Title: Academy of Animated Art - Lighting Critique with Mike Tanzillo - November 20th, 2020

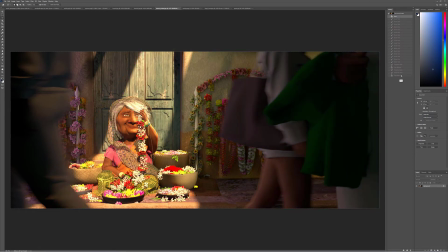So you can see, like, just so there's a little bit more contrast between those two areas. And it will really help us focus in on the warmer central location. So I would do that, and then I would go from there. So this is looking good in here.
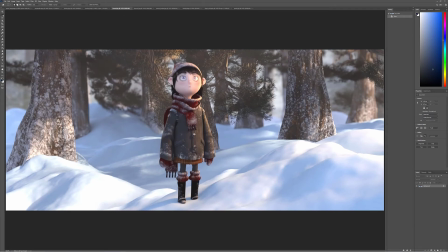I like these two shots. I do think that we can go perhaps a little bit warmer in the trees. I do think that we can push those just like a little bit more into that value.
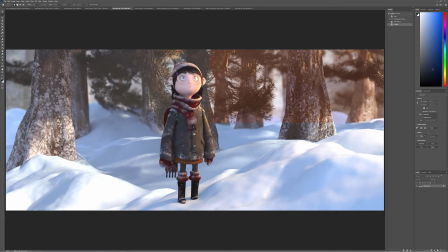And I think that that will help out a lot. I think she's looking pretty good. I think maybe we could push, that looks good there. It's just in this further out shot, maybe just pushing a little bit more of the,
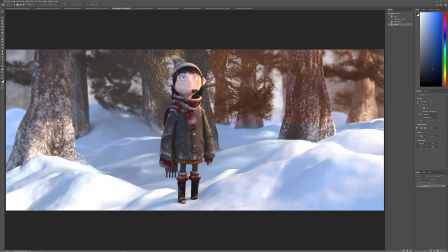a little more key light onto her garments just so they get a little bit brighter. Ignore that brightness on her collar.
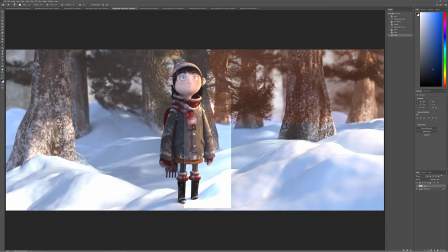but i think adding just like a touch bit more uh brightness on her on her jacket especially will really help out a lot but yeah i think she's looking good otherwise and then
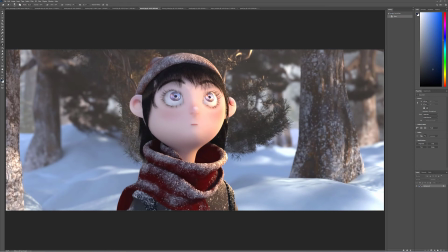let's see in the close-up well maybe it's a matter let's see i'm just darkening her irises a little bit more it's
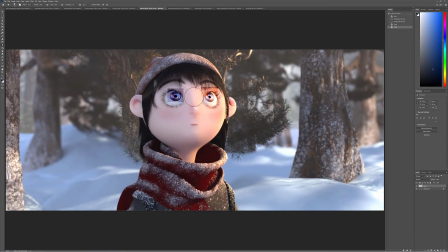a little bit contrasty but just a little a slight darkening will will help that out a little bit especially on the screen right side which is the opposite side
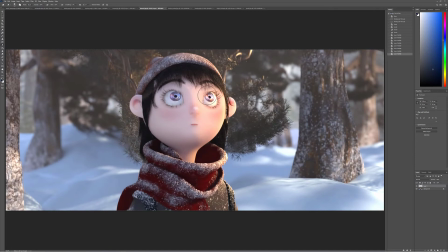of the key light um just create a little bit more shaping in there they're a little bit too perfect and then her she has like the kind of like this brownish tone in the eyes as well um i'm wondering if it makes it feel a little bit too much like a
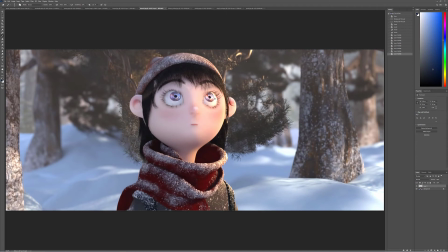marble and not like not like an eye but i'll let you decide that that's more of an art direction thing but um but i think darkening
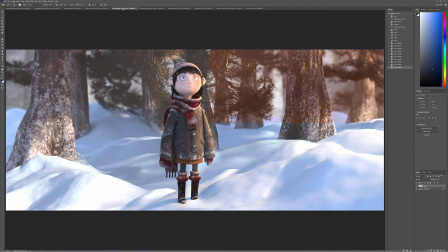them a little bit will will help them pop out a little bit so i think that's good yeah but other than that i think you're in a really good spot there
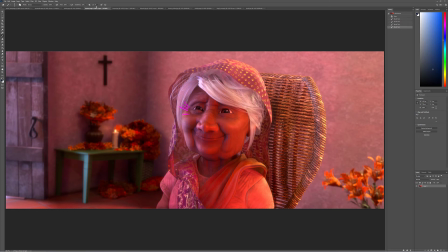all right clarissa so i think i think that i would call this one uh pretty good because i think it is matching the reference nicely i think you've got and you hit those notes well like you've got more of a contact shadow against the chair which is really helping out a lot um
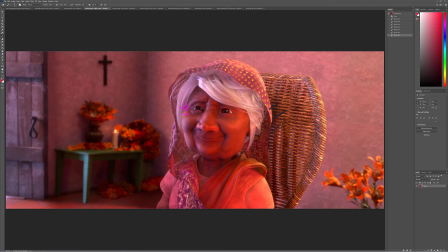and uh and yeah so i think i think what i would do for you is out because because this this lighting setup does match the reference really really well i do think that you can go with something a little more dramatic as the lighting as a whole because this is um
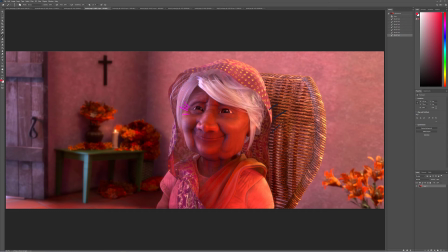uh although this is this is matching the scene really well i think i think what you can do is is basically do something um that that makes her pop a little more from the surroundings maybe you know like maybe something at nighttime um maybe something with a window off camera just just a very different lighting setup than what we're seeing here.
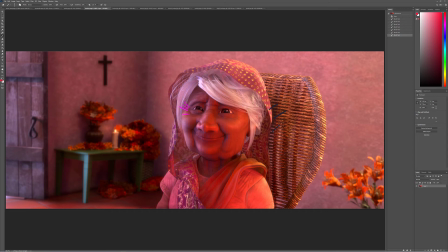Mostly I'm saying that because that will play really well on a demo reel when you're, especially when you have this one that can match your reference so well, the next step would be to bring in another shot with another reference and showing that you can completely change the look of a shot and the feeling and the emotions of a shot just through the lighting.